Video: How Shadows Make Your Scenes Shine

Want to make something look bright? Let's start by turning the lights down. Yep, you heard me right. Let me show you how to make something look bright by building shadows and darkness. It may seem counterintuitive, but without the presence of shadows, it's difficult to make something look bright.
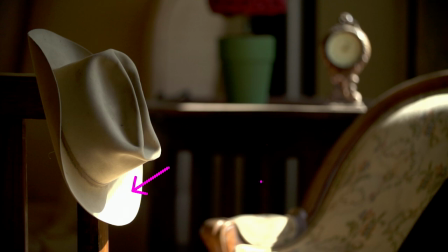(0:18)
Take this shot for example. The hat is being hit by a bright light, but it's those very dark spots and shadows that amplified the brightness of the hat. Without the contrast, this shot would be flat, and it would just be a hat on the chair. This shot was kind of an accident.
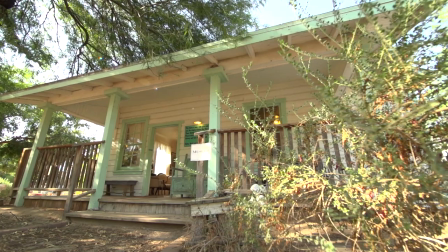(0:34)
We were filming a bunch of b-roll inside of an old farmhouse turned into a museum.
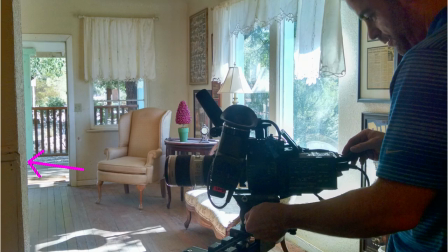(0:38)
We were filming some old pictures on the piano just to the left here, and I just noticed the sunlight coming in through the window. I quickly took this picture. The light wasn't quite there yet, but you could tell that in a few minutes this beautiful strong daylight would come right through the house. I knew we didn't have a lot of time, so we just pivoted the camera. I don't actually think we moved and we exposed for the bright daylight coming in and that created those very dark areas and big shadows I used an old chair to hang the hat and that made it possible to move the hat exactly where I wanted it With just part of the hat hit
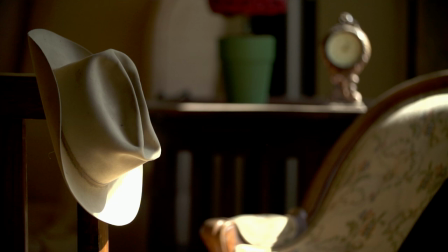(1:13)
by the light if the entire hat was flooded by the light again It would have made that image very flat But because only the bottom of the hat is hit by the light the rest is much darker amplifying the sense of brightness Even the orientation of the hat was set to create those
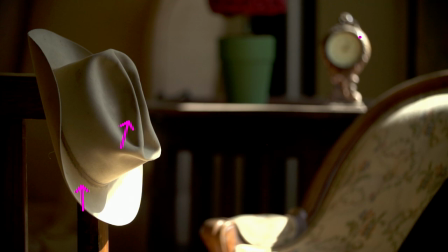(1:29)
shadows that you see here and here. The same with the old clock and the couch, we wanted the light to only hit those few areas to highlight them. There are only two things that you can do to make something brighter. First, you need to expose your highlight as high as possible, so I wanted the tip of the hat to peak or be right below clipping. You can't make it any brighter than this. Adding more lights or exposing brighter won't do anything, it's already pure white.
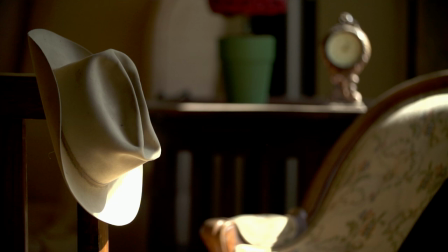(1:57)
In this case, I actually like the fact that the tip of the hat is clipping. This is the shot straight out of the camera with the Rec.709 LUT applied to it.
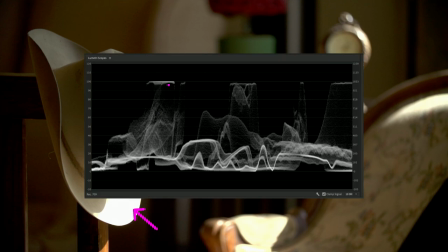(2:05)
You can see on the waveform monitor that this section of the hat is clipping, so this is as bright as we can make it. But look how much darker the rest of the hat is. If we use the EL Zone system,
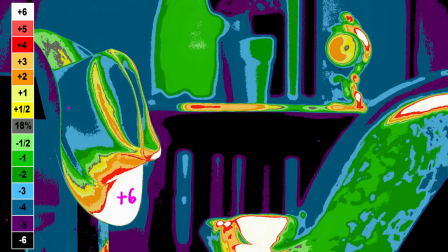(2:16)
we can see that the bright spot on the hat is 6 stops above middle gray and the rest of the hat quickly drops to four stops below middle gray. The second steps and really the only way to make things look brighter is to bring down our mid-tones and shadows. So you can add negative fill everywhere to make sure that the background doesn't get any more light. You can close all the doors, you can block all the windows to prevent any light from coming in.
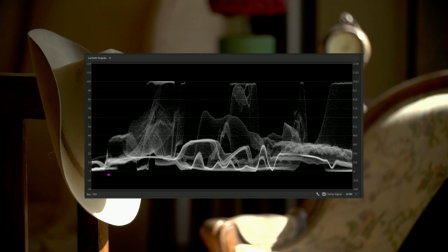(2:43)
Going back to the waveform of the original shot, you can see that we are right at the edge of crushing the blacks.
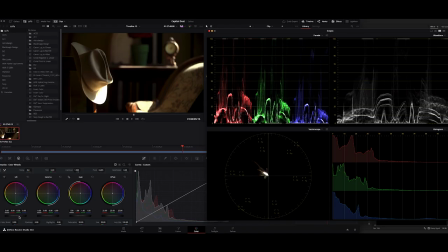(2:49)
Once you have those ratios, in post-production you can take it a few steps further and really make this look brighter, again by lowering our shadows and mid-tone. Look how much the hat has become more and more the focus of the image as I bring down the levels.
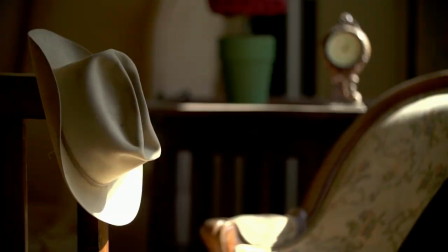(3:04)
If we compare the waveform from the original shot and the graded shot,
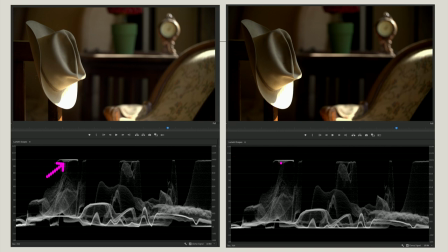(3:09)
we can see that we didn't make the hat brighter, again pure white is pure white, we can't make it brighter than that, but by lowering everything else, the hat appears bright, because the shadows are deeper. Now we were at the right place at the right time, but we also understood that we needed to shape the shadows by placing the hat in the right spot, exposing for the highlights, and bringing our midtones and shadows as low as possible. So next time you want to highlight something, don't bring more light. Just shape your shadows, create darkness, and watch your subject become brighter and brighter. Now, thank you for watching this video until the end. As a token of my appreciation, I'd like to offer you my free camera setting cheat sheet.
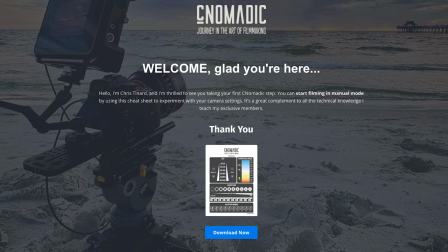(3:50)
Just follow the link below to download the free cheat sheet. Thanks again, and happy filming.